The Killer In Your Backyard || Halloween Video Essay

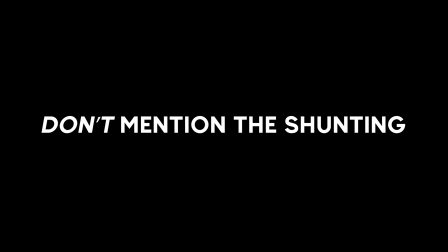And whatever you do, don't mention the shunting. We don't talk about the shunting.
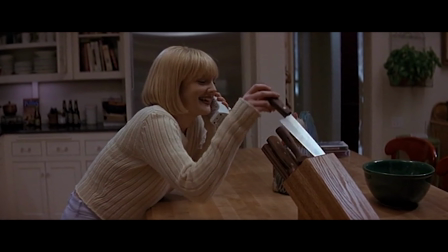Though I prefer the passion behind the works of Mike Flanagan, I adore the parodic silliness of the works of Wes Craven, bless his soul.
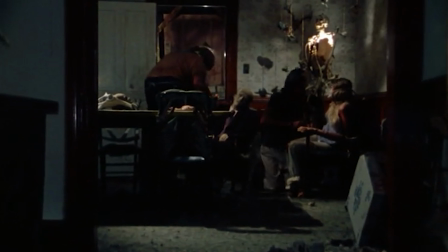I don't say this to discard the iconic ingenuity behind Scream, but to draw a comparison between the wide blanket of content that falls under the horror sphere.
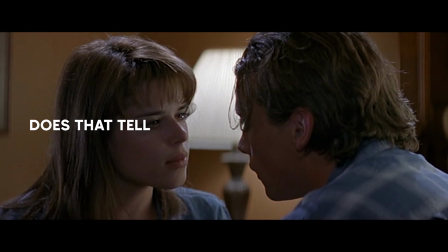Does that make me any less of a horror fan? Does that tell me that I'm watching it wrong? I don't have an answer for that.
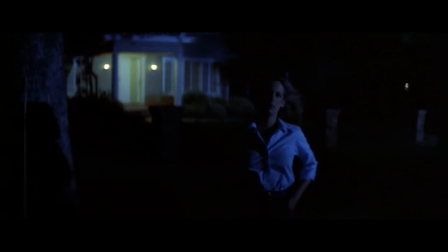Well, at least not now, but what I do know is that there is one kind of horror that I've always found myself attaching to,
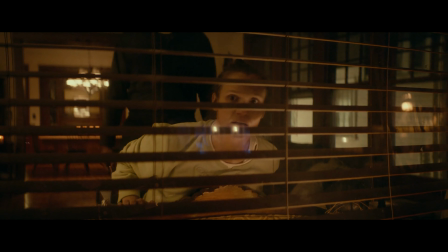as evident by my examples just now, and that is none other than the iconic, repetitive, yet repeatedly transformative, SLASHER.
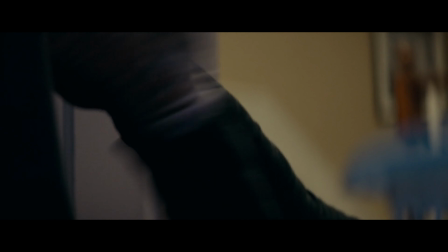The adrenaline of the chase, watching our lambs to the slaughter make their futile attempts to prolong their worthless little lives,
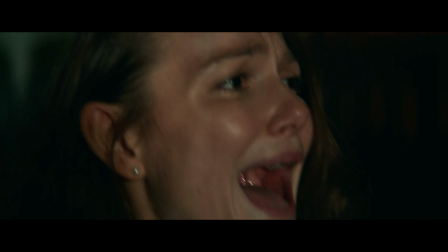showing the ugliness and sheer determination of human desperation in its final, traumatising moments.
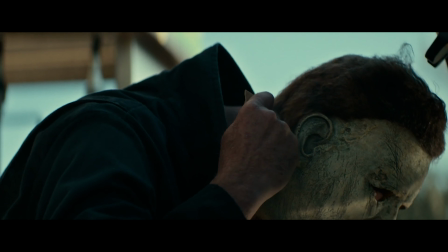All the while our villain, whose image is taken straight from our nightmares,
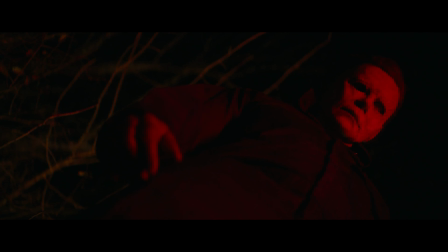taunts them before killing them in the most deliciously inventive and inhumanely disgusting ways.
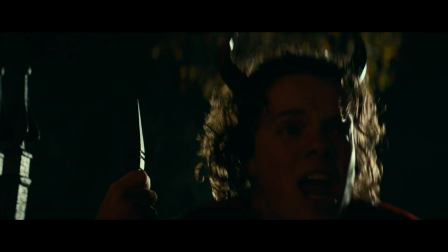It's just a game to them.
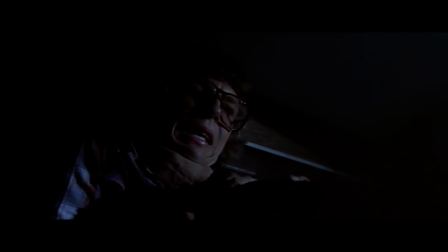They revel in the thrill of the hunts. They enjoy playing with their food, an elaborate game of cat and mouse.
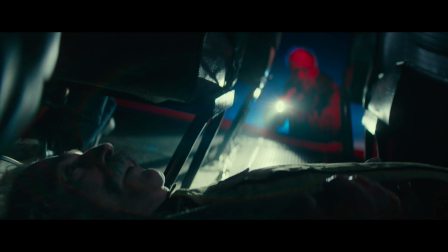What I believe the slasher genre does best is taking the objective outward recount
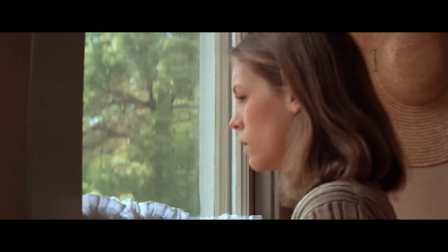of chilling bedtime stories and inserting us right into the picture.
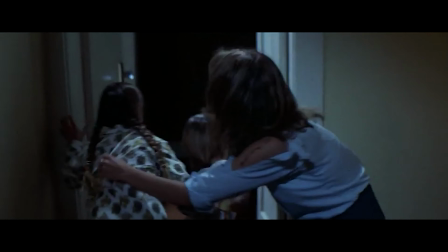The boogeyman that we heard would be waiting for us in our corridor as children is given a face.
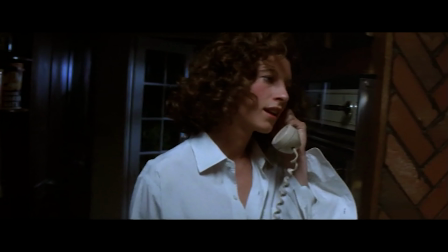In fact, I think everything appealing about Michael Myers to me is the product of just Just a really kick-ass concept executed frighteningly well.
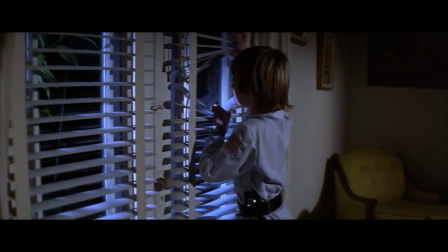Take these moments from Halloween, where we're given the information, Michael Myers is in the home across the road, and he's coming for you.
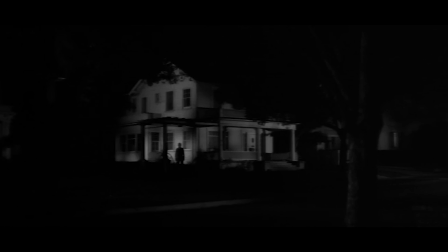What we see is this wide shot from Laurie's house peeking out the window to face the supposed home. What we see isn't this detailed look at our killer, but the obscured, shrunken, silhouetted image of him staring right back at us in real time.
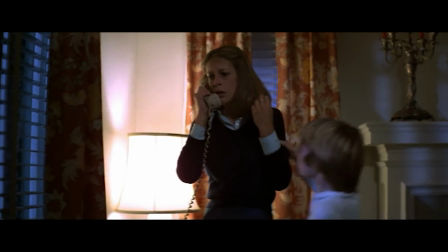We've been thrown right into the lens of the characters the victims and the shot is framed for the express purpose of making us feel The fear that these
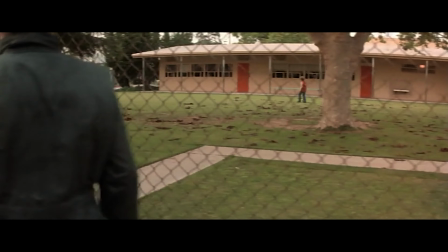characters now feel Michael is dwarfed by his surroundings But only just as any human would which is why his appearance hidden by the harsh shadows
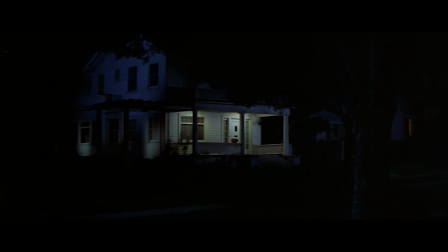of the moonlight serves to make him more frightening
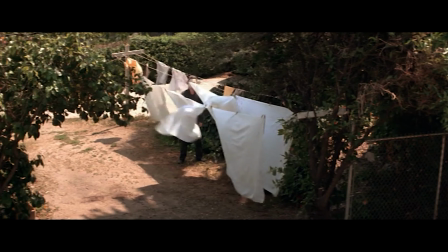This shot returns when we see Michael in the backyard for a fraction of a moment standing
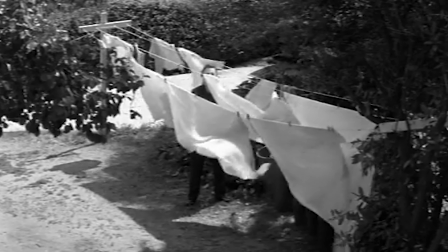staring silently from behind the clothesline The daytime would tell you that you're safe,
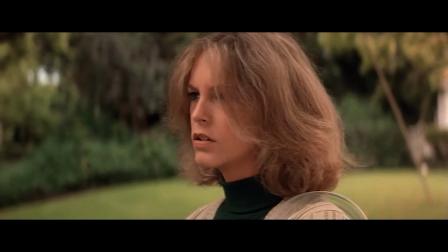that no harm can come from something hidden in plain sight, that there is nothing that can hide in plain sight.
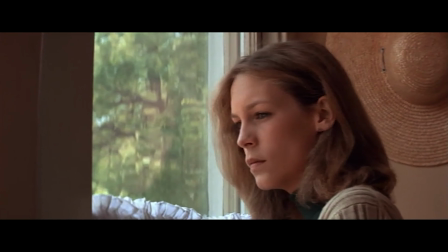The framing of the shot again puts you in Laurie's position, and he is mostly obscured by the foreground and his surroundings.
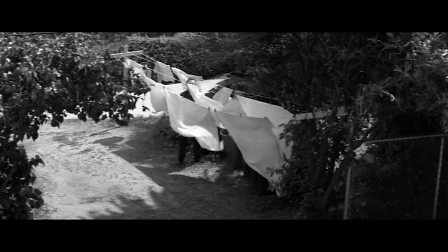The wide lens again throws this sense of unease over the shot as you scan the environment before seeing him standing there.
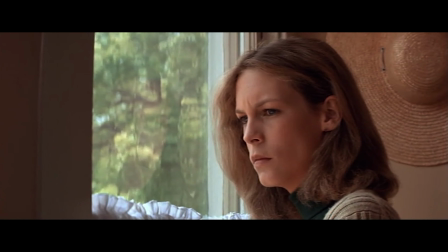Before you know it, the shot cuts away, taking us back to Laurie, confirming our fright. The shot returns to show Michael no longer standing there,
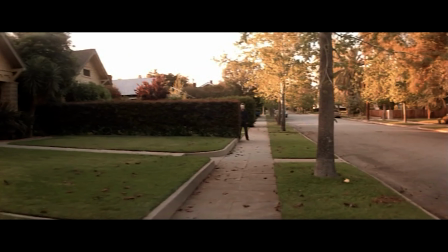which serves to gaslight the audience into disbelief the same way that Michael's own actions serve to scare Laurie.
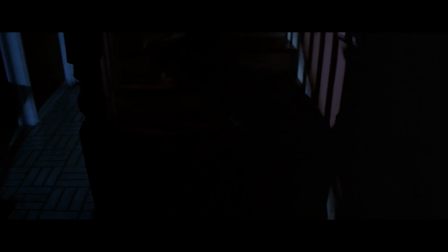Moments like these are how Michael Myers is made iconic. He's not just haunting our protagonist, he's haunting you.
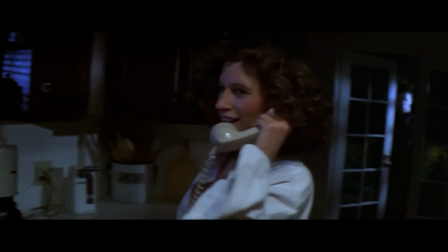It's this concept of a stalker invading your home and watching you from afar that assisted in generating Michael's spookiness back in 1978.
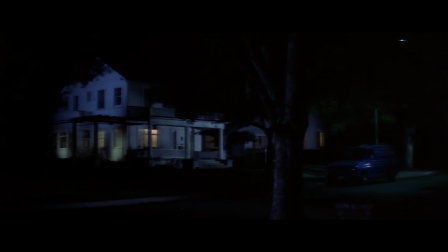Framing is everything in horror,
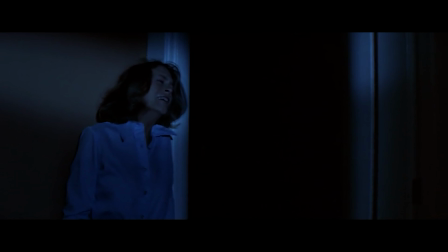which is why this pioneer of slasher in 1978 introduced us to these vilifying concepts of screen-to-audience insecurity.
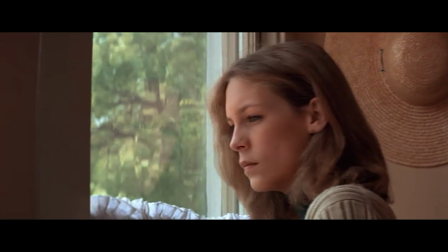It's a form of breaking the fourth wall that brings you into the world and, by consequence, closer to the conflict, where you would feel the least comfortable.
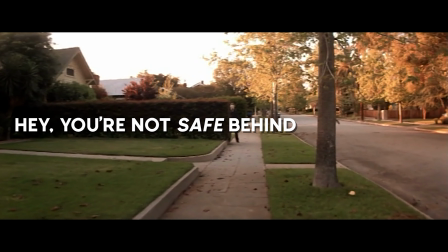It's telling you, hey, you're not safe behind your screen. Michael sees you too.